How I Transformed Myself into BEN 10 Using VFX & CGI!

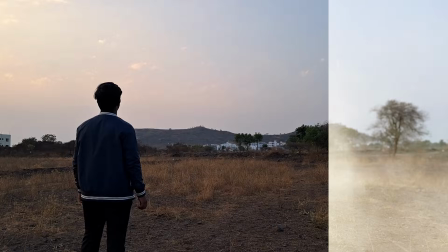(0:00)
So I transformed myself into Ben 10 using VFX and CGI, and if you wanna know how I did it, then watch the whole video.
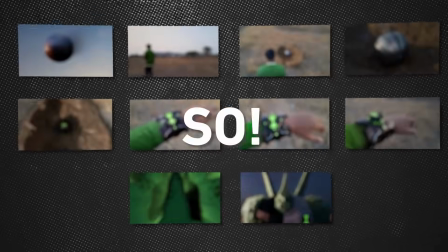(0:05)
There are total 10 shots in this sequence which I'm gonna make, so let's start with the modeling. I started modeling the Omnitrix.
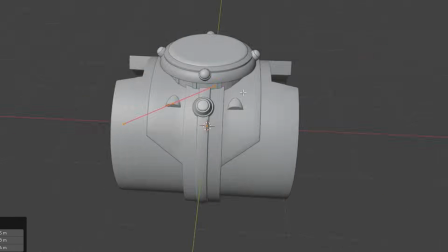(0:11)
It was quite easy to do as it was nothing but cylinders everywhere.
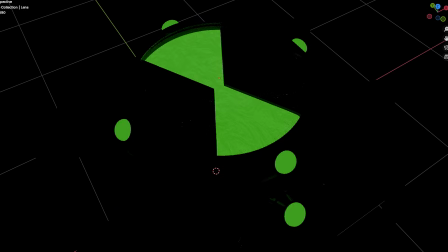(0:15)
After modeling it, I textured it using Substance Painter and Blender, and it looked quite good actually.
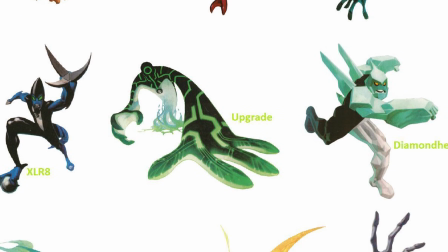(0:21)
So then I moved on to the alien, and for the alien I chose Diamond Head and I downloaded the base model from Sketchfab.
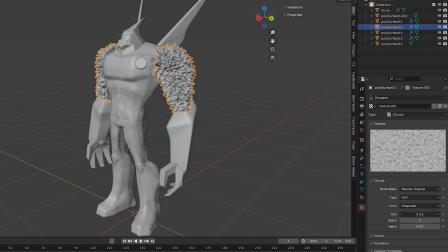(0:27)
Then I tweaked the model using some modifiers and proportional editing. Then I retextured it and it was ready to go.
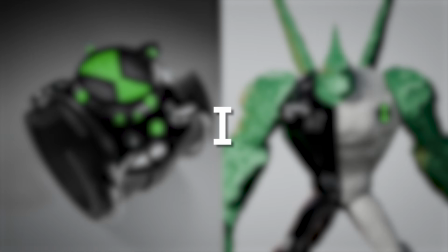(0:33)
So now that I was done with the modeling, I directly started working on the shots.
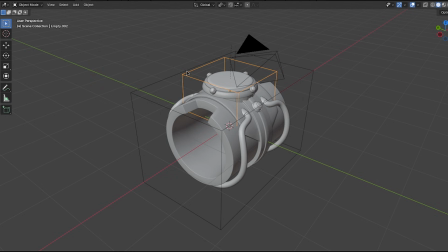(0:37)
As I have already recorded the footage which I'm gonna need, I also rigged the Omnitrix and the Diamond Head, as you cannot animate anything unless you have rigged it.
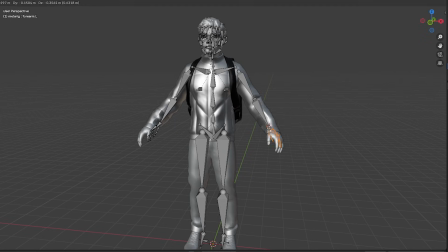(0:45)
So what is rigging, you may ask? Rigging is the process where you give a skeleton system to your 3D model so it can finally move and you can animate it. So starting from shot number 1. So this is where I found out that I forgot something,
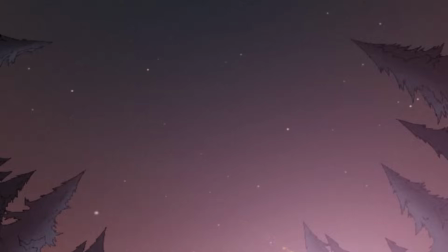(0:58)
because in the first shot there's a capsule that's falling towards Earth which contains the Omnitrix, but I forgot to make the capsule. So I just went back, modeled the capsule, textured it again using Substance Painter, and it was done. So for shot number 1, I just placed the capsule in front of the camera, animated it rotating in the same place, and rendered it out, and that was it.
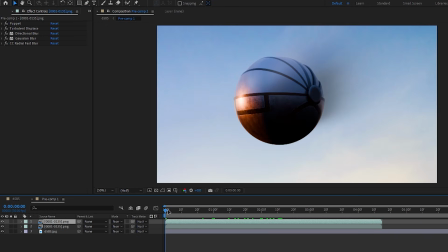(1:19)
Trust me, it's going to look good in the final result after the compositing. I added the trail, added the background, and added some camera shake to the footage, and it looked pretty good.
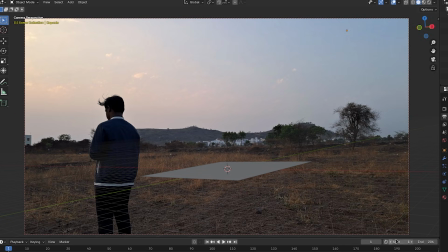(1:28)
Moving on to the second shot, I tracked the camera and I placed a plane where the capsule was going to land. Then I animated the capsule falling on the plane.
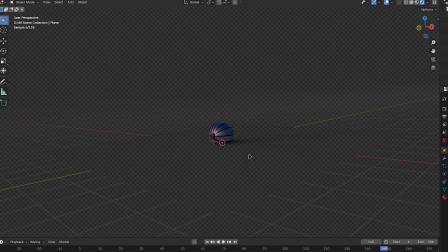(1:35)
Then I turned the plane into a shadow catcher which makes the 3D plane invisible while displaying the shadows of other 3D objects in the scene.
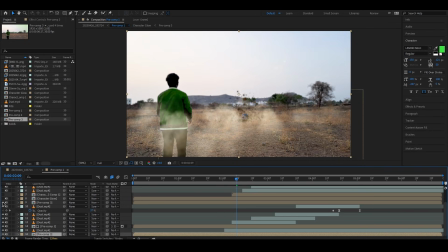(1:42)
And in the compositing, I added a lot of dust, camera shake, motion blur,
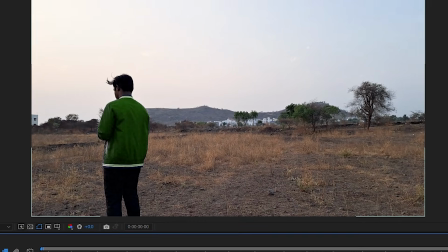(1:47)
and I changed the color of my jacket from blue to green, which was necessary, I guess, because Ben 10 wears a green jacket,
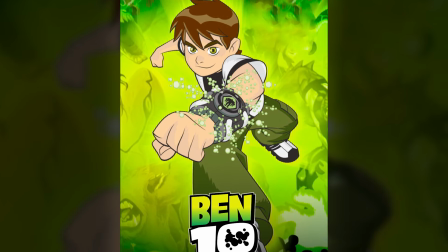(1:54)
but it doesn't really matter because the watch is from Ben 10 Classic and he wears a green jacket in Alien Force.
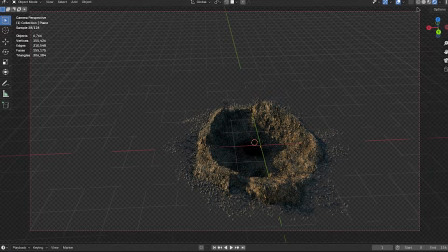(1:59)
For the third shot, I just eyeballed the angle of the camera and I rendered a single frame.
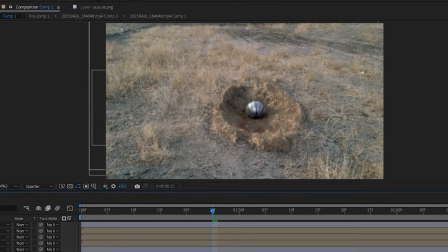(2:04)
Then I combed it into the footage and it looks pretty good. There was nothing much to do and it was done.
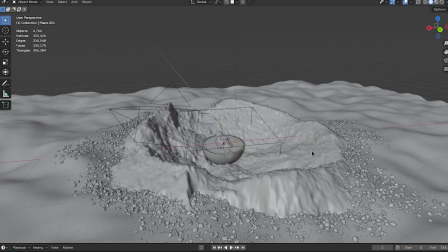(2:09)
For the fourth shot, I just repositioned the camera near the capsule.
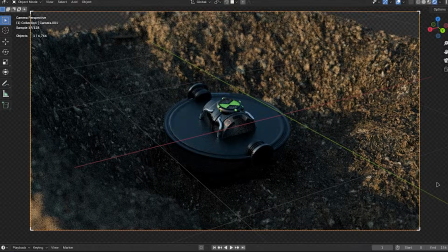(2:13)
I turned on depth of field and the ground was really intensive for rendering, so I rendered the background and the capsule separately as different layers. I rendered only one frame of the background and then I rendered the entire animation where the capsule is opening, and then I composited it and it looked really good.
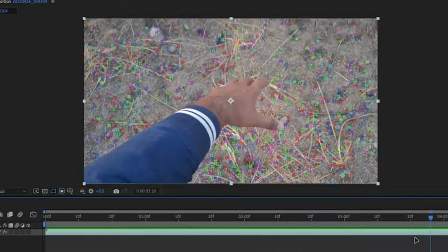(2:29)
For the fifth shot, I tracked the ground in After Effects and then I brought the track into Blender.
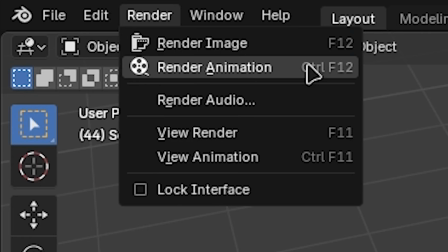(2:34)
I placed the object according to the scene and I rendered it out. So I just composited a render over the footage.
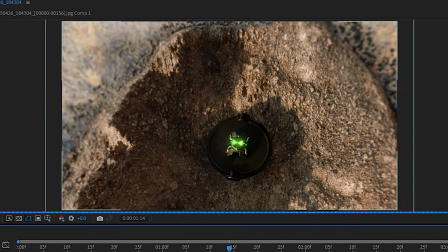(2:40)
Then I rotated my hand and brought it on top of everything so it looks like I'm reaching for the watch, and this shot was done.
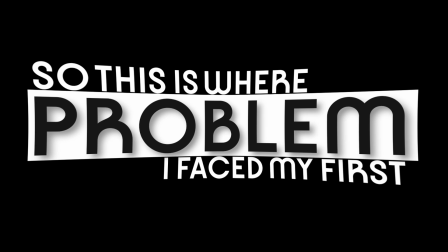(2:46)
Moving on to the sixth shot. So this is where I faced my first problem. I did not know how to track objects in 3D space.
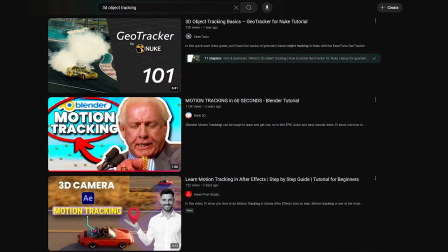(2:52)
I was searching around how to do it and I came across a plugin called Key Tools Geo Tracker.
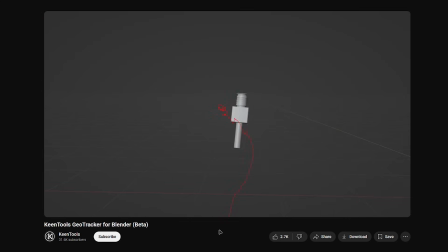(2:57)
So I tried it and it worked like a charm.
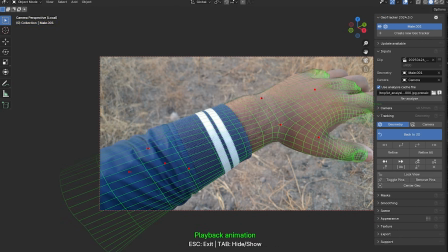(3:00)
I tracked a 3D hand onto my footage using the Key Tools Geo Tracker and placed the Omnitrix on the tracked 3D hand. But since Omnitrix didn't fit perfectly as I didn't model it to the exact dimensions of my hand,
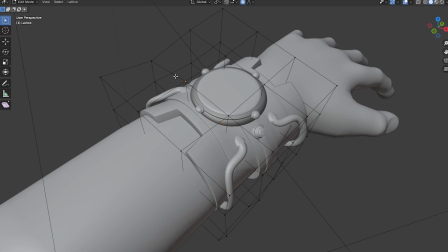(3:13)
I used a lattice modifier which deforms the object based on the structure of the lattice.
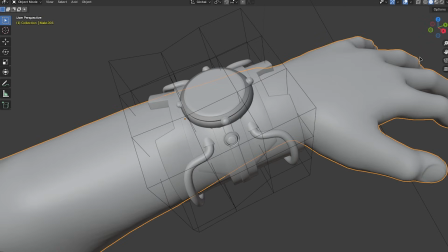(3:18)
So I used the modifier and now the Omnitrix was looking good enough, and I made the 3D hand a shadow catcher.
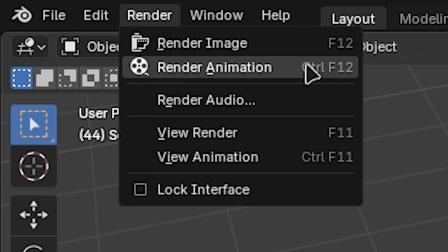(3:24)
I already told you what it means. After that, I rendered the sequence and in After Effects I composited it,
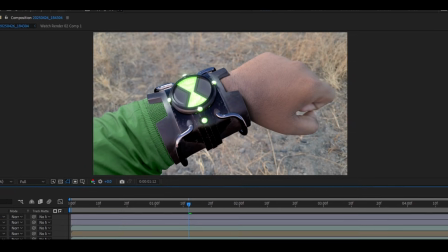(3:30)
added a glow on top of the watch because it looked a little plasticky in my opinion, and also added some motion blur to make it look real,
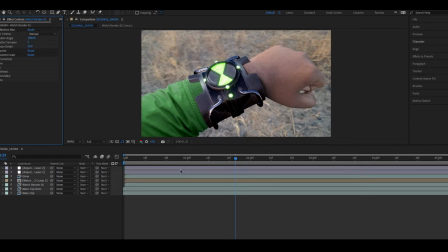(3:37)
did some color correction so it matched the scene perfectly. So this shot was then done.
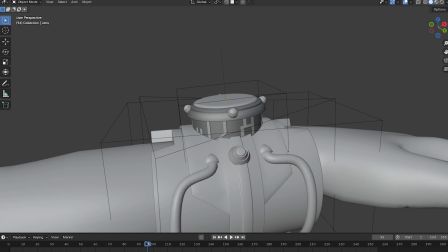(3:42)
For the seventh shot, I repeated the same process, but this time I animated the watch and then rendered it out.
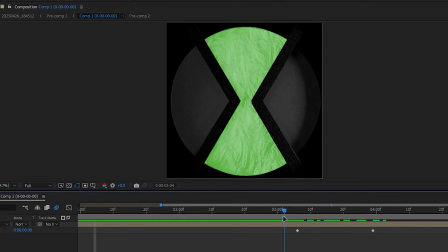(3:48)
Then while compositing, I created the alien appearance in a separate composition.
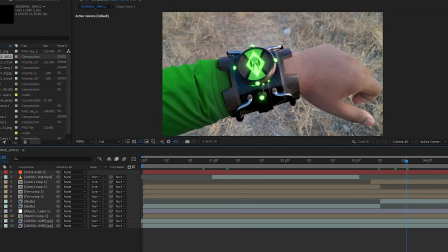(3:52)
Then I tracked the watch in After Effects, then I placed the composition over it, added some glow, rotoscoped the other hand over the watch, and the seventh shot was done.
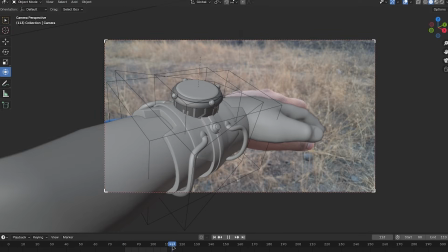(4:00)
Moving on to the eighth shot, it was a close-up shot to show the dial coming out of the watch, as it wasn't very noticeable in the previous shot.